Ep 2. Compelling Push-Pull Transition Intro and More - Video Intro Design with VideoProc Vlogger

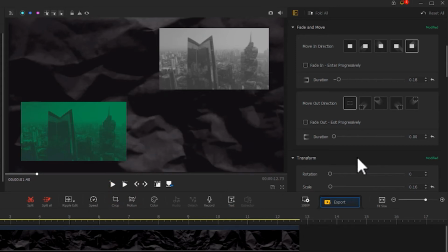266s
i think the two images are pretty much the same which is kind of boring so let's find a flip in the transform here click
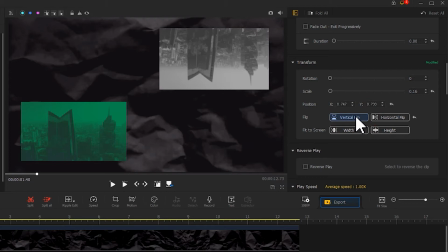274s
on vertical flip to flip one of the image play again to see and
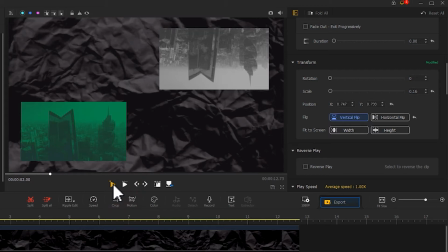285s
now you can clearly feel that the two images are not blended well with the background which looks pretty unnatural thus we find a compositing in the inspector add screen blend mode to both of them
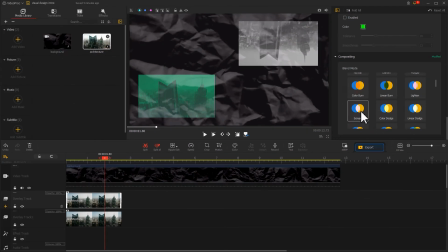and the effect would come out better.
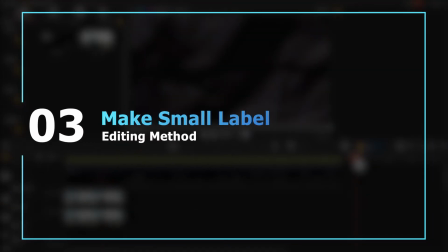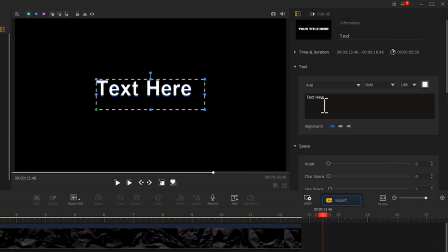314s
We click on the text icon to add a text content and choose a font. Then click on the camera icon at the top of the preview window.
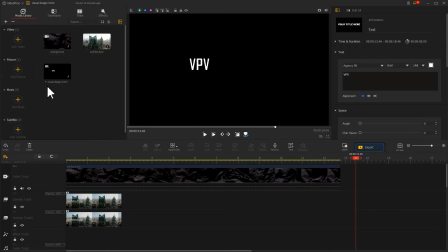330s
Import a screenshot into the software and we then add an overlay track.
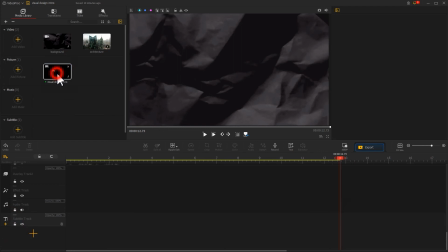340s
Drag it into it.
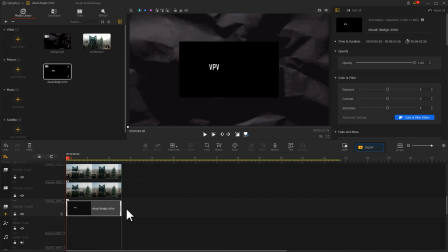346s
Now click on the crop icon to crop it to the right size.
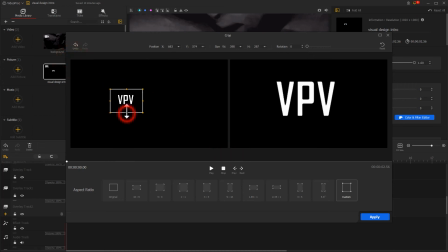Click apply to apply adjustment.
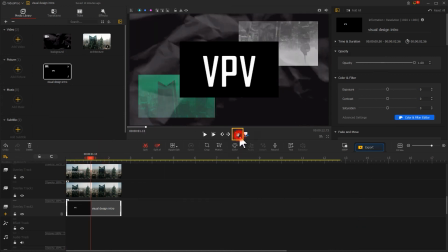363s
Then use show or high layer rectangle to adjust the size, rotation and position to give the label more design.
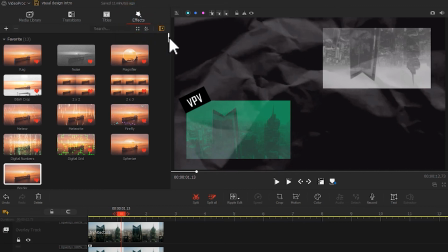376s
Click on effect in the top left, find a border effect, drag it into the effect track.
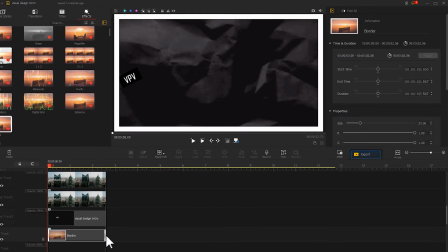388s
Next, you can adjust the size in the inspector.
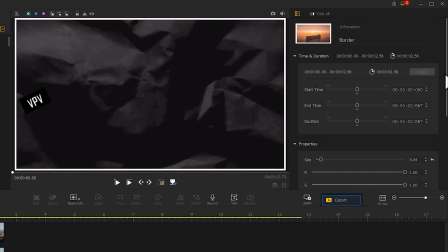393s
Check the object to be applied it.
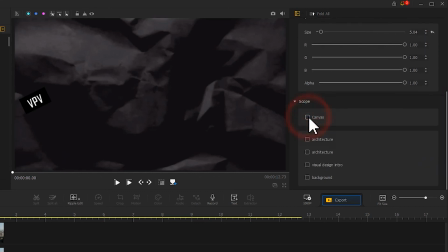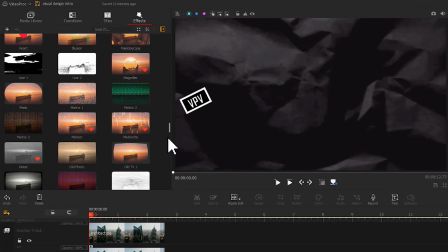401s
In addition, I'm gonna add a quick effect to the scene to make it more rhythmic and dynamic.
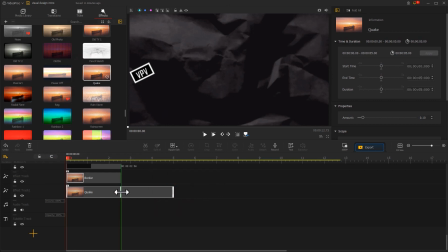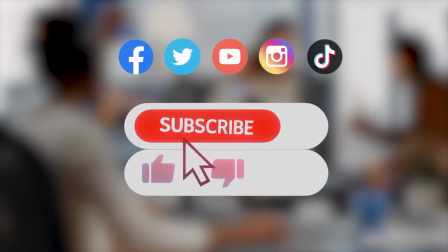416s
Alright, that's all for today's video. Anyway, don't forget to click the subscribe button to subscribe channel if you haven't yet.
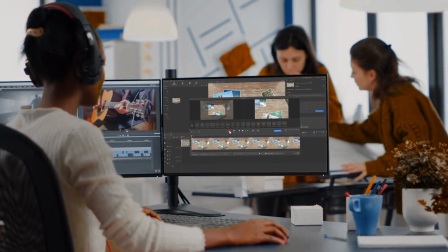424s
And we will see you soon in our next video. Hope you enjoy! Bye!